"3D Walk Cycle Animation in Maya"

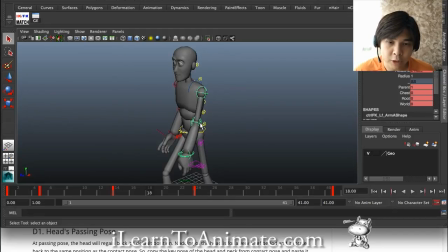[8:14]
So the next thing that you do to refine it is to add in overlapping actions. Okay, so as you can see, the shoulder starts off with like frame 5, and then you can see the elbow, it starts a few frames later, and then followed by the hand.
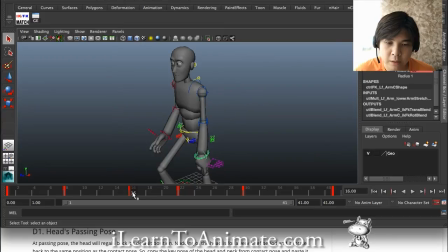[8:28]
Okay, it will lag much more behind, so it's actually this is the keyframe that is following number 10 and number 6. So that's how you create overlapping actions. Alright, and a few final things to touch up to include appeal as a principal animation is things such as your hand.
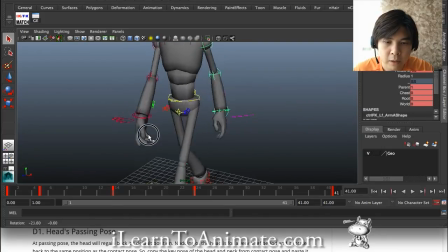[8:48]
You can have it slightly more relaxed. Alright, and when you're creating your animation, you should make your eyes to look forward at all times. So right now you can see the eyes no longer looking all over the place, right?
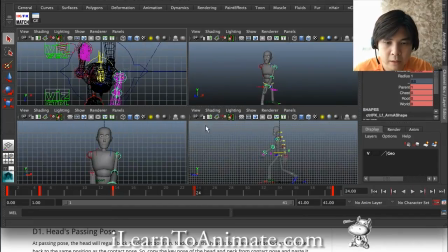[9:03]
And finally, what you can add in is to look at the front view of your upper torso.
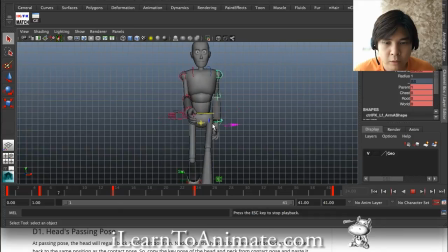[9:10]
That the body will move to left and to the right, because that's where your legs, okay, your pelvis is actually supporting on your leg. Okay, so what I did was first I animate the pelvis to be,
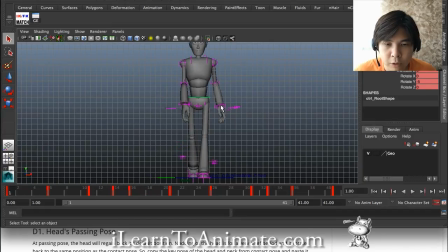[9:28]
okay, if you take a look at contact pose, the contact pose looks very even, symmetry, which is normal. Okay, the time where it needs to change the balance is when the pelvis is standing on one leg. And when one person is standing on one leg, the pelvis, in order to make the whole body balance,
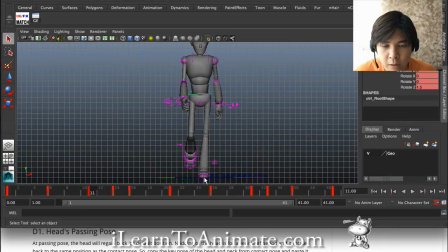[9:47]
the pelvis is always above the pivot point, which means on the contact pose of the contact position of the feet to the ground. So this is the pose, and you move your pelvis to above it so that your body will be balanced.
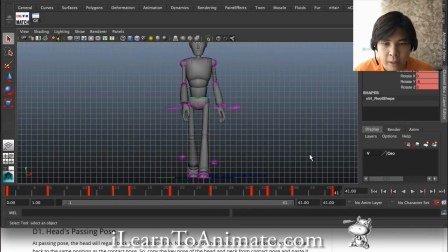[10:02]
Okay, so you can see it swing to the left and swing to the right. All right, and then you can also look at the top view.
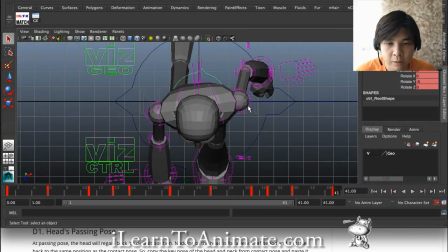[10:10]
Now, and if you look at the top view, things that you can add in is you cross your shoulders and your pelvis. Okay, the shoulders, you will swing, rotate to the left and to the right wherever your hand is swinging forward. If it's forward, then the left hand is forward, then the left shoulder should be swung forward.
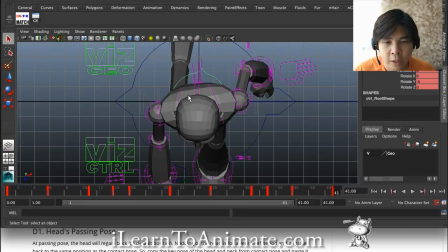[10:29]
Okay, so it's like this. Okay, so you move forward towards it. Alright, and of course, the front view, if you take a closer look,
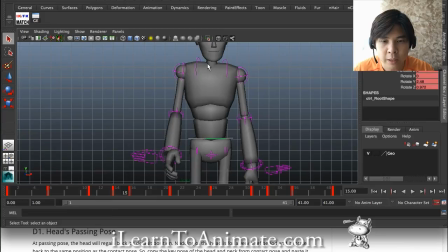[10:37]
you should be able to see that the shoulder is actually swinging, okay, tilting from up to down from one side. That's where your pelvis is actually tilting down on the other side. So you actually contradicts it.
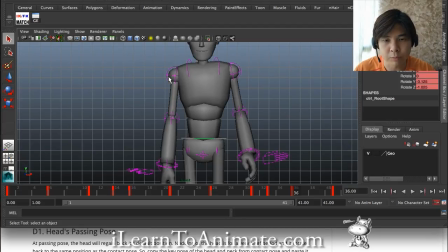[10:48]
And this way, you can see that the shoulder is actually tilting to the other side, and the pelvis is tilting to the other side. So this is actually the line of action of a normal human mechanics. So with all this, and that's how you create a simple walk cycle animation, and this is definitely for beginners.
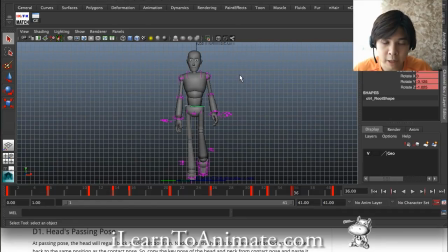[11:08]
So I will hope that this will be very helpful to you, and you can create your own walk cycle animation. For more details, do check out my website at ilearntoanimate.com, and you'll find more detailed explanation to how I create my walk cycle in Maya. And thank you for watching. I'm Nashlin, and cheers. See you soon.